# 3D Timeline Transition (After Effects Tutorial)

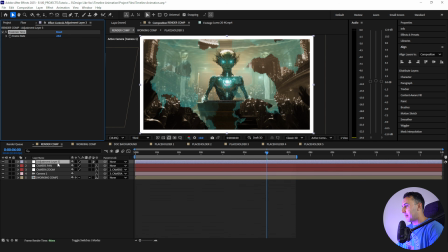(29:01)
We're gonna call this posterize time. This is gonna allow us to alter the frame rate of things because we're editing in a 24 frame per second timeline.
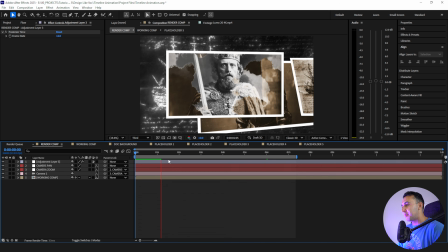(29:09)
This is gonna allow things to look a little bit choppier, a little bit more stop motion-y, and that is the look that we were going for.
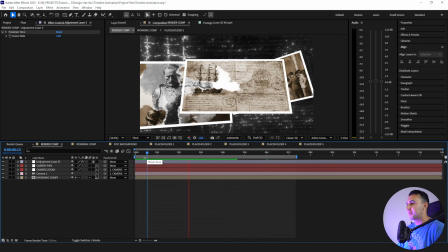(29:20)
And right away, just that one effect makes such a huge difference. But as I mentioned before, like we don't want things to look perfect.
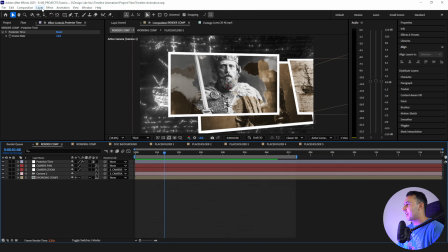(29:27)
So to combat that a little bit, what we're gonna do is add grain. So I'm gonna go to layer, new, solid.
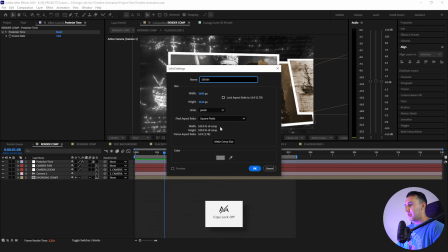(29:32)
We're gonna label this grain, and we're going to use this hex code 808080.
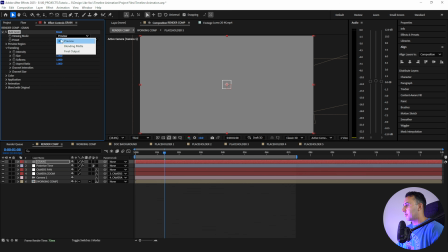(29:38)
I'm going to add grain right here. I'm gonna go to final output, use one of these Kodak presets. I'm gonna change the intensity to 1.2, the size to 1.3. And then I'm gonna change the animation to something like 0.1.
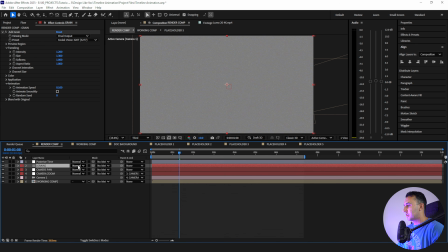(29:54)
We'll drop it down here. And then we're gonna change the blend mode to something like overlay.
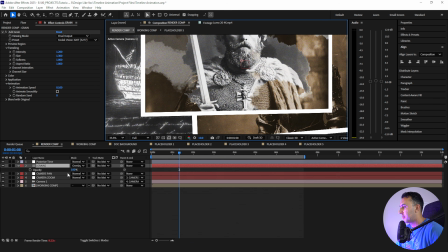(29:59)
And it's gonna be a little strong at first. So all I'm gonna do is drop the opacity of this grain to something like 30.
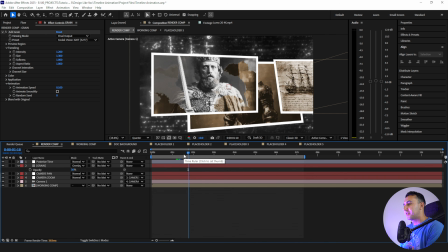(30:04)
That's why it's a little bit more subtle. We have this big transition going from the first image to the last image. We wanna add blur because it'll just help things blend in just a little bit better. So I'm gonna highlight everything, add motion blur.
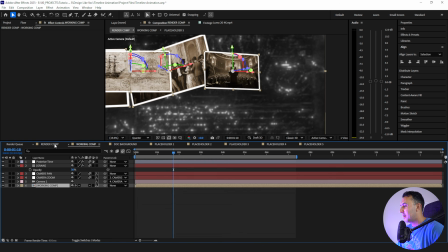(30:14)
I'm gonna go to our working comp. I'm gonna highlight everything here and I'm gonna add motion blur. So the last thing I wanna do to really tie this up is see these borders here on all of our photos.
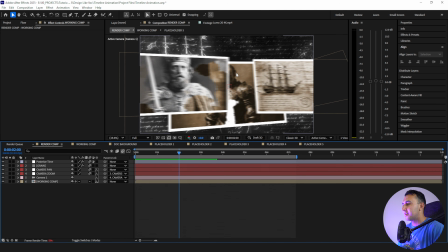(30:22)
They look just a little too perfect to me. We changed the rotation, the color, lightness of different images and whatnot, but we didn't really do anything to these edges.
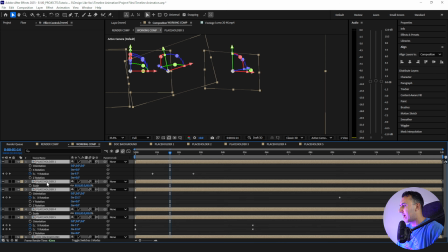(30:30)
So it's a really simple fix. What we're gonna do is add a Roughen Edges effect.
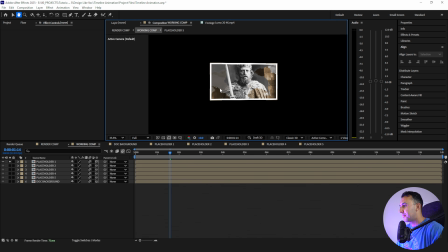(30:34)
So I'll go to, let's just say placeholder 1 real quick. And I'm going to add the effect.
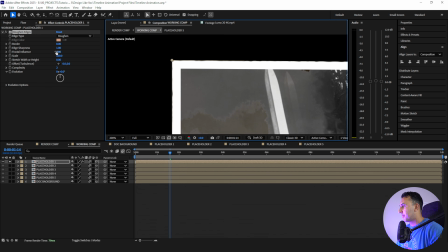(30:42)
And then I need to make some modifications to really roughen this up. So I'm gonna change the border to something like 30. I'll change the sharpness to 2. I'm gonna change the scale to something like 70.
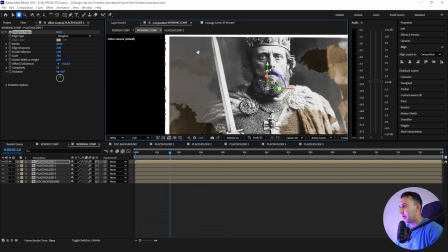(30:56)
And then I'm gonna change the complexity to 10. And right away, you have these rougher edges before and after.
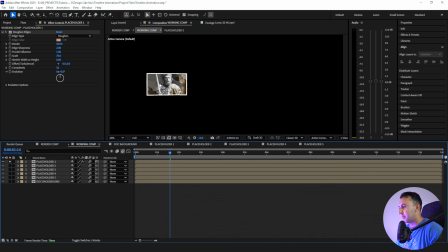(31:03)
So it makes things look just a little bit more imperfect. And all I'm gonna do is copy this effect.
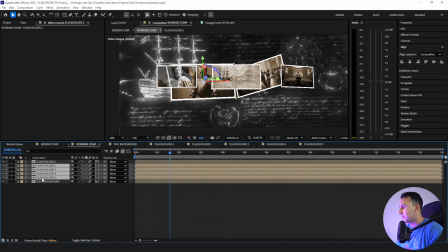(31:08)
I'll pull everything else back up and I will paste it in there.
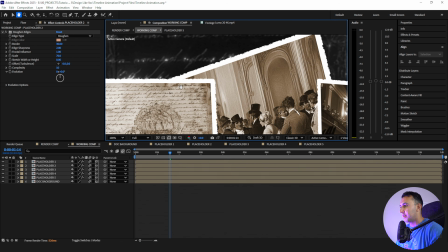(31:11)
So now we have everything looking a little bit more rough, and that is what we're going for here.
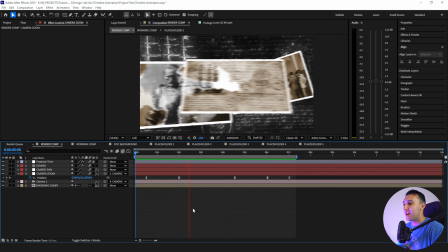(31:17)
Nice. And this is how you make a fun timeline animation using Adobe After Effects.
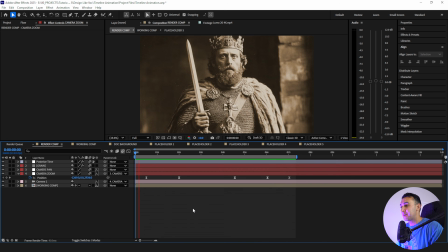(31:22)
I'll make sure to leave the project files in the description below, along with the transition pack if you're interested.
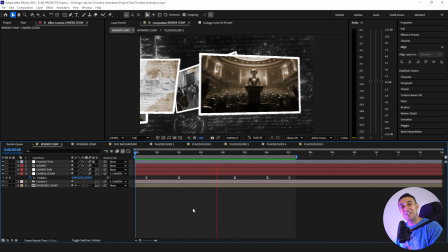(31:27)
Thanks for watching and stay creative.